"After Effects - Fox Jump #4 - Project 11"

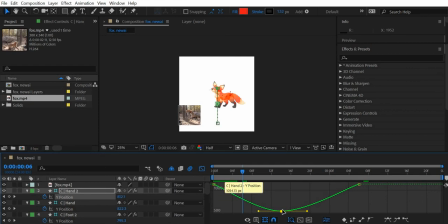498s
So when we make this easy ease, you can see that fast and then close up in the air. So, that's the effect we want to create, okay, like the ball bounce, okay,
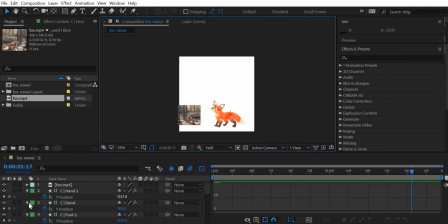518s
so the next thing we will do is we will work on the tail, okay, so we will select the tail and again we will create a keyframe for go to effects and we will animate this property
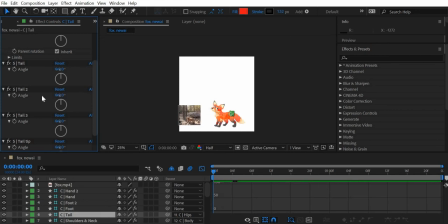537s
which is the rotation of the tail then tail 2 and tail 3 okay hit the u key so
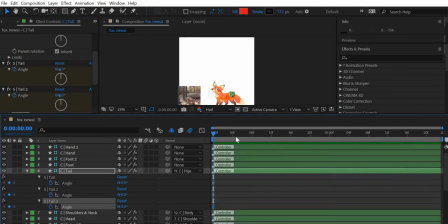549s
you get these three angles okay go to frame number 15 and we will add keys go to frame number 30 which is 106 and add a key again.
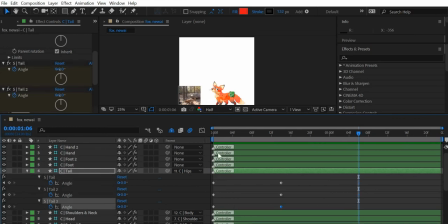568s
Okay, before we do that last step, let us create the tail pose.
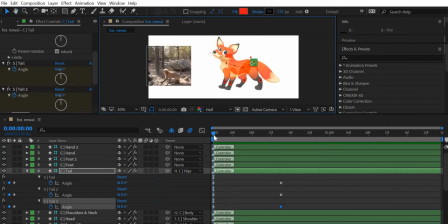577s
Okay, so the tail is going down as the character jumps up. Okay, so here the tail has gone down. So, what we will do is we will start with the tail up okay something like this okay
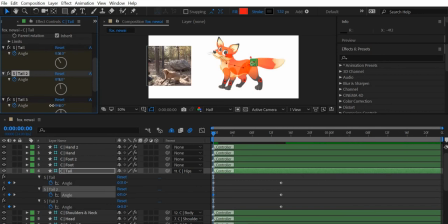so we'll start from there and then we will copy this and paste it at 106 okay
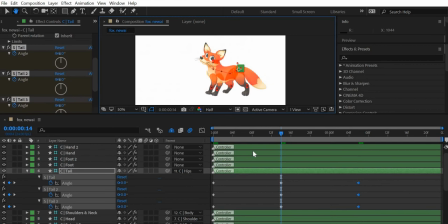610s
then when you when the fox is in air the tail is going to be coming down okay
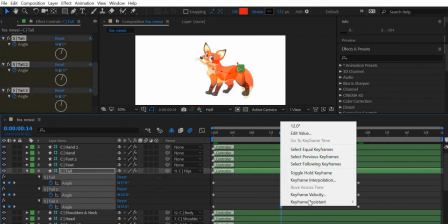629s
and then we will add easy ease again
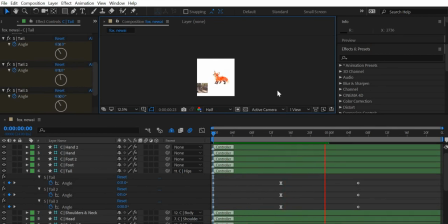638s
okay so now we got the tail animation done okay
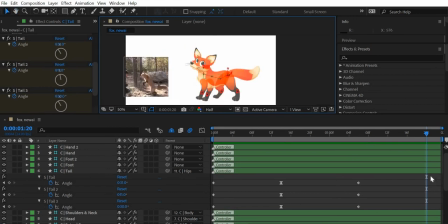649s
now let us look at how the tail behave so you can see that the tail goes up and we are going to create a pose when the character just reaches the ground okay so we will make the tail pose
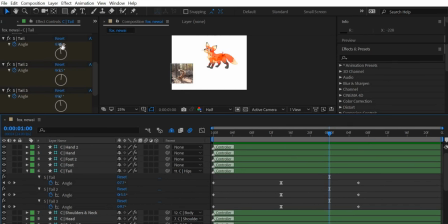666s
when the character just reaches the ground all
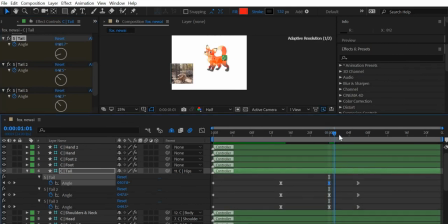681s
right and then with because of the impact it further goes down okay
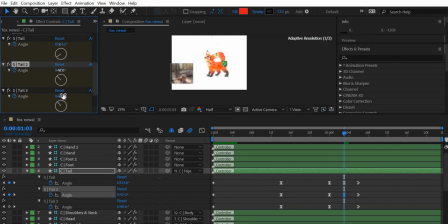now if you play this okay let us render okay
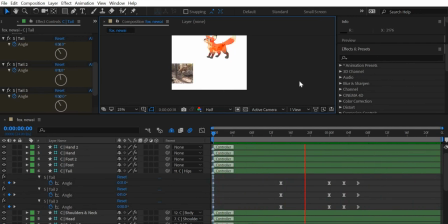716s
that is too fast that the way the tail comes back it doesn't look nice so what we are going to do is we're
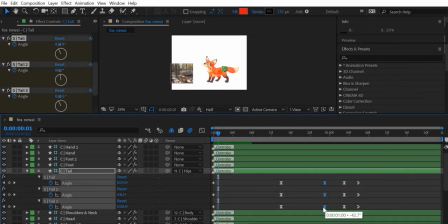721s
going to be taking the creative liberty and drag this down more okay to give it a little bit more time to come back okay so this
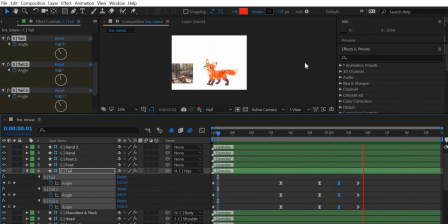738s
looks a little better okay